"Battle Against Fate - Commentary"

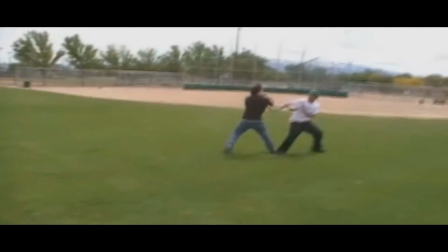Now, what I was trying to say earlier is that I was having the music play in my pocket,
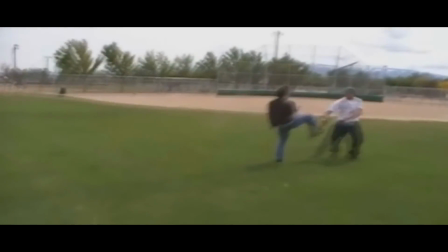which is why the audio was cut from the camera, other than it just being super windy.
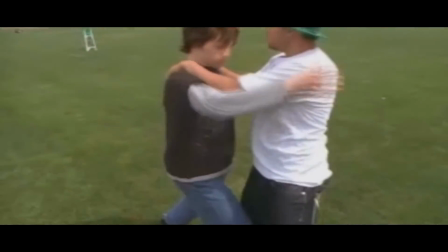Because I was trying to have us go with the music, because I wasn't sure how to edit music into a fight scene.
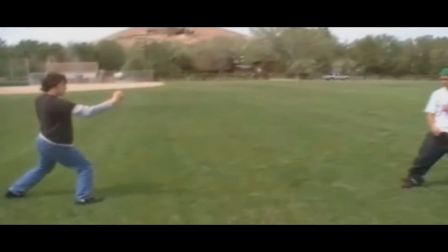And I wanted the timing to be right, because there were certain parts of the fight that had to be at certain times,
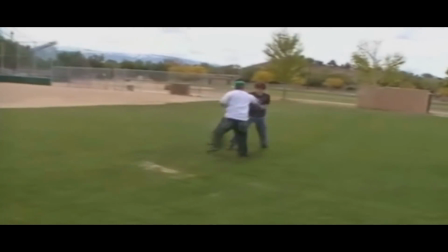like kind of have the music match up to the fighting. And that's why there's so many of these flaws in there.
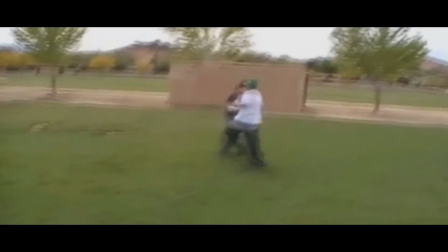Like coming up is where there's a huge pause, like after you see all this action of him driving him back.
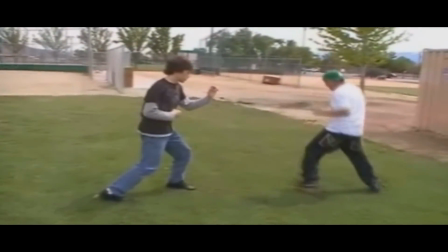Like right there, why is it pause there for 2 seconds? Well, the reason was when I was editing on my laptop,
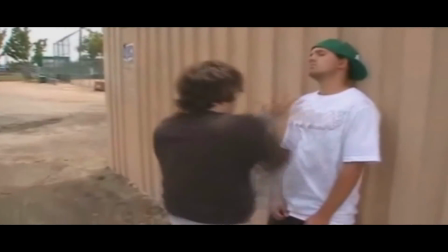it kept delaying when I was hitting play on the playback, and it kept delaying in front, so I thought the cut was fine,
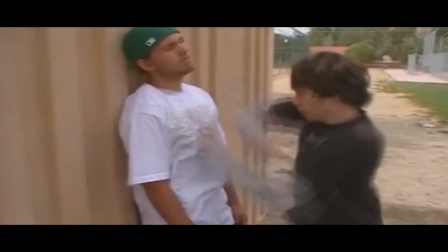and after rendering it, I decided not to go back and re-render it.
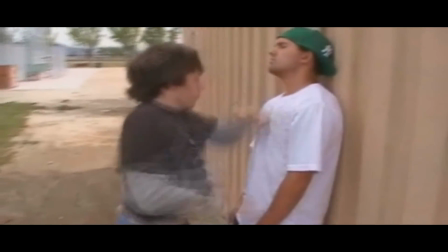And I don't think this camera caught at 30 frames per second. I think it was like 24 or 17 or something a bit lower.
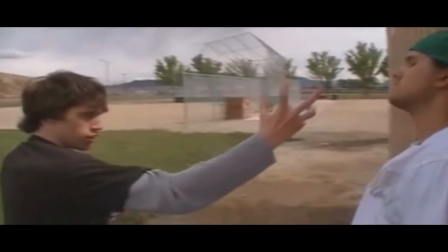So my hands looked like a blur when I was throwing all those strikes on Dean.
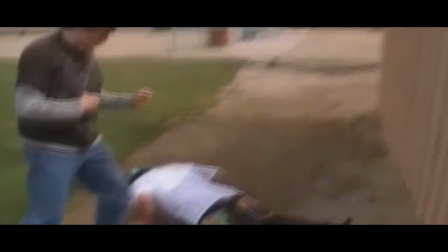And I didn't think of having him flinch or anything. But I don't want the character to kill him.
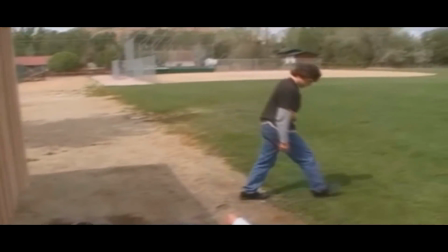I want him to be like a better moral person.
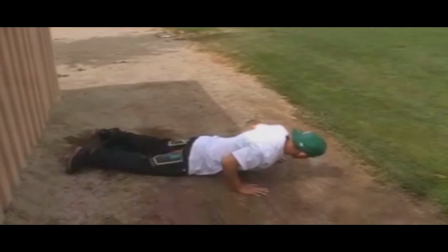Like he refuses to kill his number one enemy, and then it comes back and bites him in the ass for it in like the next movie.
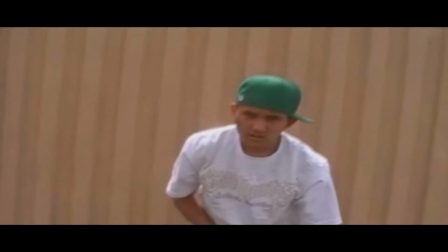But overall, I think it was a fun project that I did with my friends.
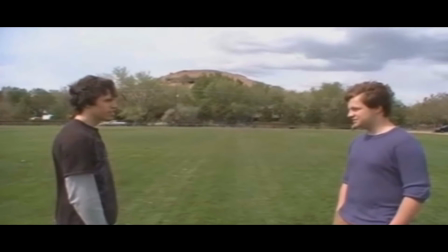This is pretty much the end of the movie where everything's resolved and you have like that horrible wind sound, so you can't really hear them anyways.
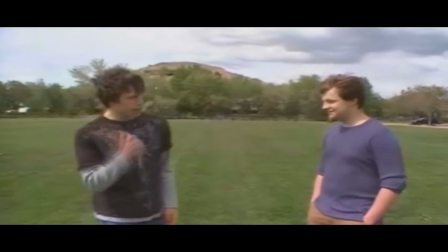But now I know how to really take care of wind problems like I do now.
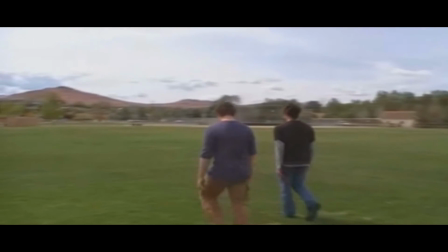So that's just kind of how it turned out.
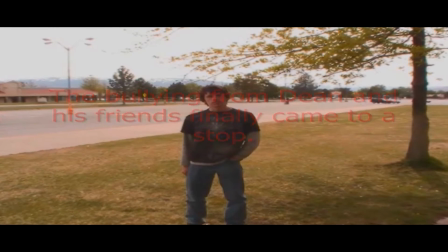You know, I wanted, and the text and music obviously come from being inspired by the It Man movie again.
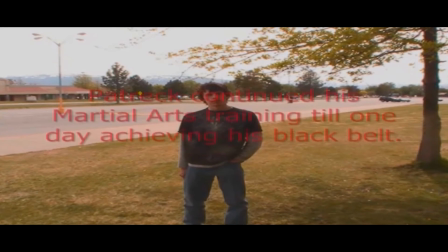Like how there was text at the end, like after It Man got shot in the first movie.
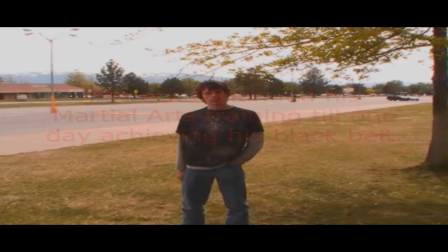So here I want to do the same thing. Like, okay, well, he trained, he got his black belt one day,
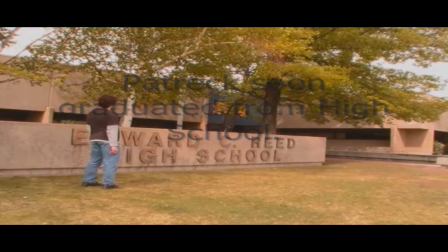and he graduated from high school, so his life's moving forward, and no one messed with his friends again.
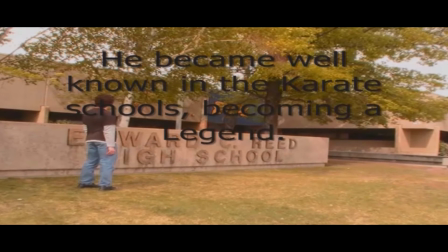And that becoming a legend thing was really stupid.
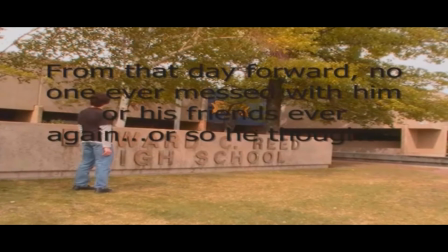I would have redone it if I had my knowledge today, but I'm not going to go back and redo an old high school film.
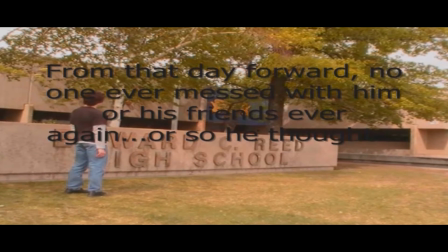We all look older anyway, so it's kind of weird. And I want to do like a cliffhanger, like, no one messed with his friends again, or so he thought.
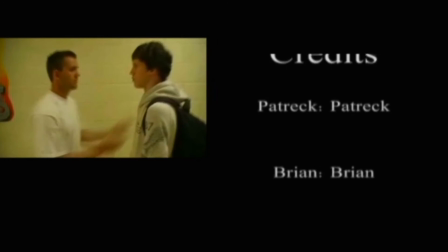And that is Battle Against Fate. I could have talked more about behind the scenes and some of the stuff
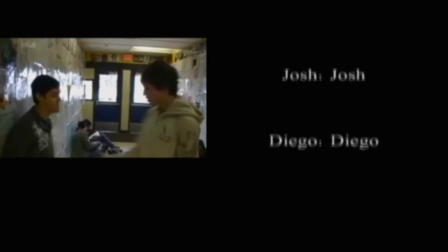here, but there's just so much to talk about as the movie's playing that I can't really get through all of it.
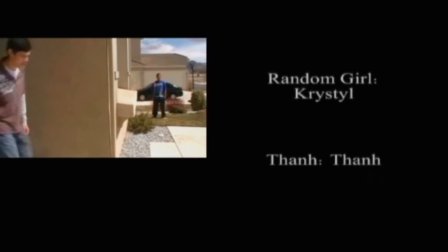But it is fun to look back on and see where I was at, gosh, just 5 years ago.
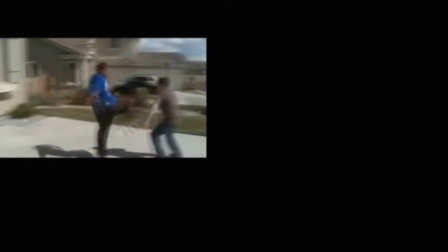A little over 5 years now. And then to where I'm at now.
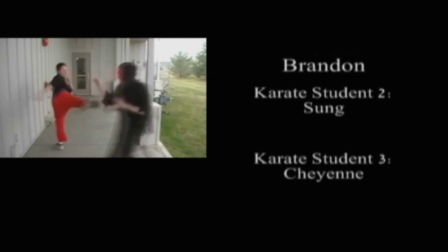And it's such a huge improvement that it makes me happy to see that I've really gone past this kind of stage.
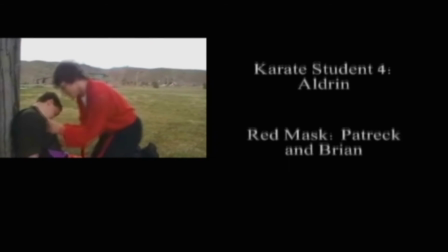And if you rewatch this commentary, you'll see a lot of jump cuts and things popping in and out of frame randomly.
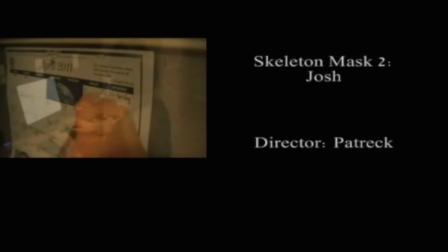And I say enjoy it. Because this movie has a lot in store for people who want to look for flaws in
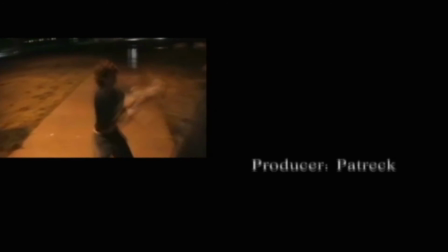low-budget projects. And there's a lot of things that I felt was a good start for me to do and do right.
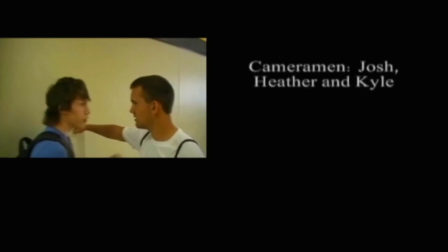So I was quite happy with just how it turned out at the time.
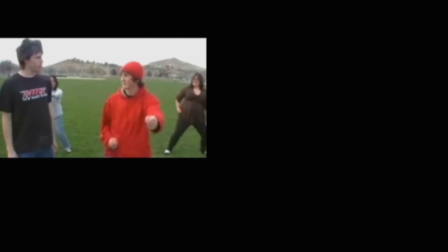And granted, I'm still happy with it now because it's, well, everyone has to start somewhere, but it's definitely a flawed, fun project to kind of look back on.
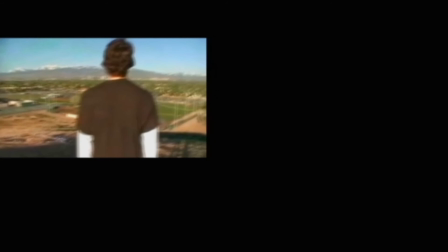I don't think it should be watched more than 1 or 2 times for your sanity. But yeah, that's Battle Against Fate.
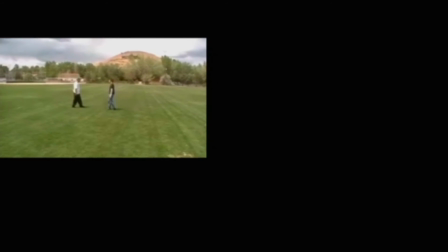The credits stopped rolling, but I keep playing footage from it.
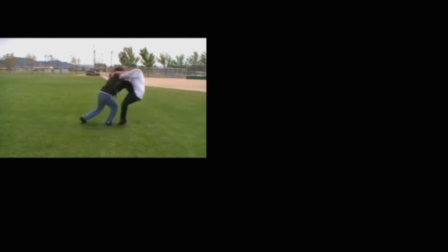And I think I was referencing Toy Story 2 here,
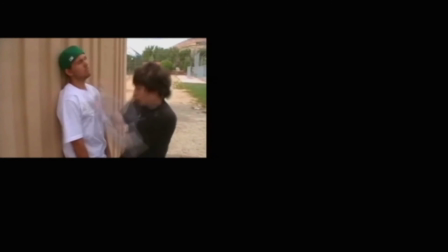where they're kind of playing like those fake deleted scenes while the credits are rolling for comedical purposes.
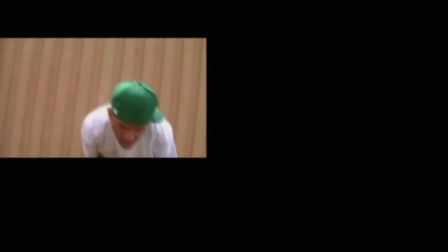But obviously not many people help me with this movie, so the credits are extremely short.